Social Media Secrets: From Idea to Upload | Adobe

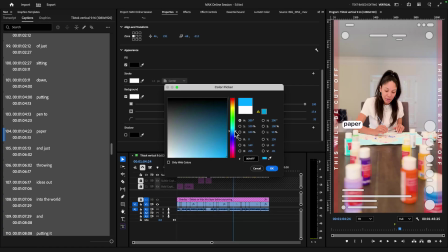So maybe Maybe I want it to be more of a vibrant blue, and I want the fill to be something like a white, right?
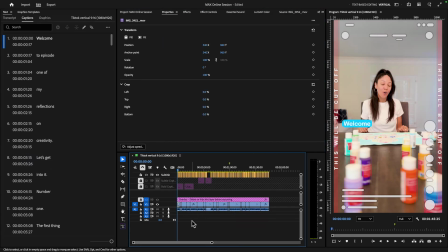And I can also make adjustments to the placement of these captions. Now here at the beginning, I kind of have a section where I want to put it above me. So even though the captions are here,
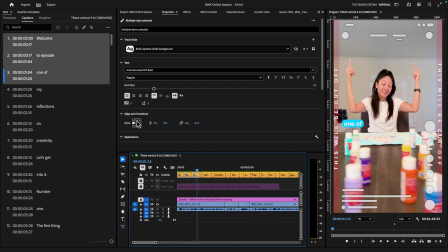I can move these and just select them and change the zone and move them down so now we've got
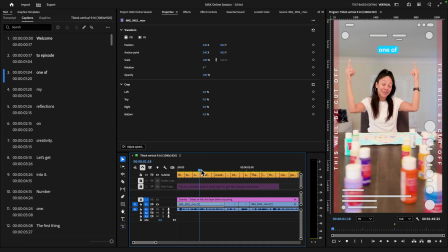this whole part where it looks like it meant to be there right now i'm looking at this video and i realized i made a mistake but we can fix it so i want to say it says welcome to episode one of my reflections on creativity now i want reflections
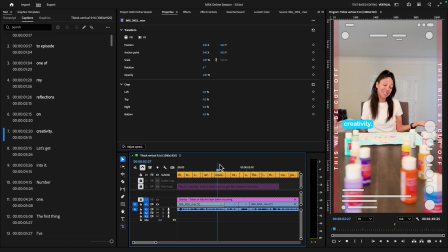to be on the left to read like left to right so what i can do and this can be a secret between us and nobody else.
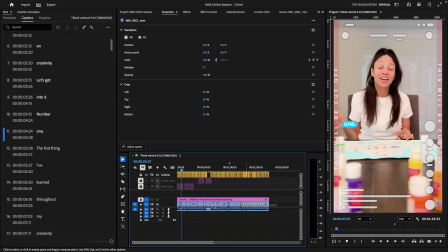Nobody else has to know. No one has to know. I'm chronically online. I'm going to select my video layer and I'm actually going to go to effects and we're going to look for the flip effect and add a horizontal flip.
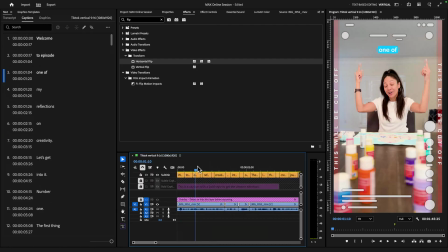And nobody has to know. Now it looks like I have reflections on one side and creativity there. Now here's where we can be creative with the properties panel. Again, maybe I want it to look like the text is floating above maybe
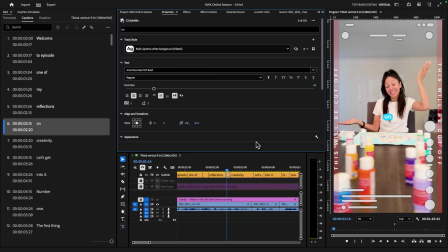I want this on to be in the center and I want creativity on the side here and I can make those adjustments so again it looks like it's all part of the process right reflections on creativity and maybe we
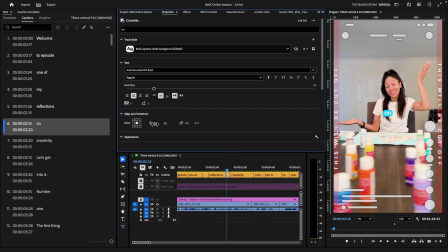can move on up so it looks a little more in alignment with with reflections on creativity now this is the really quick and fast
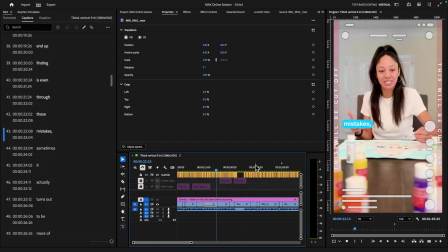way to add captions and of course if we had more time we can make even more adjustments
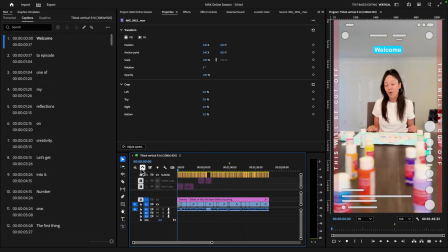and tweak it to our creative intent but let's just say we're
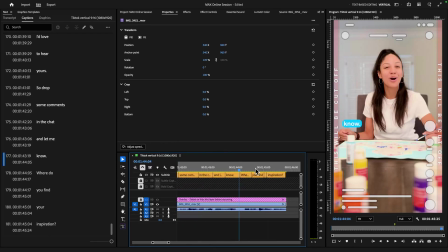finished and we're ready to export this video what I'm gonna do is I'm gonna mark an in and out on my timeline here and we are going to export this video.
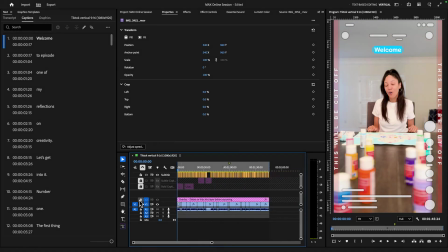Now, before I do that, I want to toggle off the overlay because I don't want that to export with these graphics that say this will be cut off, right? We don't want to do that. So we'll just toggle those off by hitting the eyeball and they're gone. And now we'll go to the export panel.
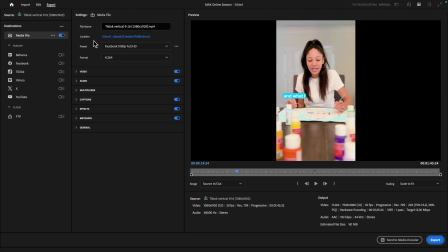And from here, I have the option to set my file name. We'll call this TikTok video max, and I can set my location. And here I have presets of some of my favorite export settings.
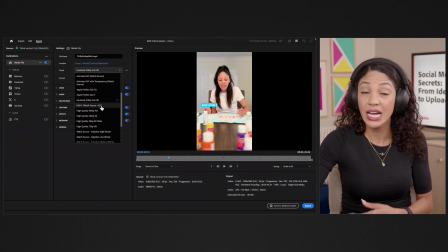A lot of times for social media, I'll lean on H.264 files.
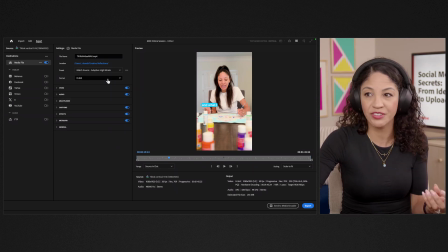I also choose match source adaptive high bitrate with an H.264 format.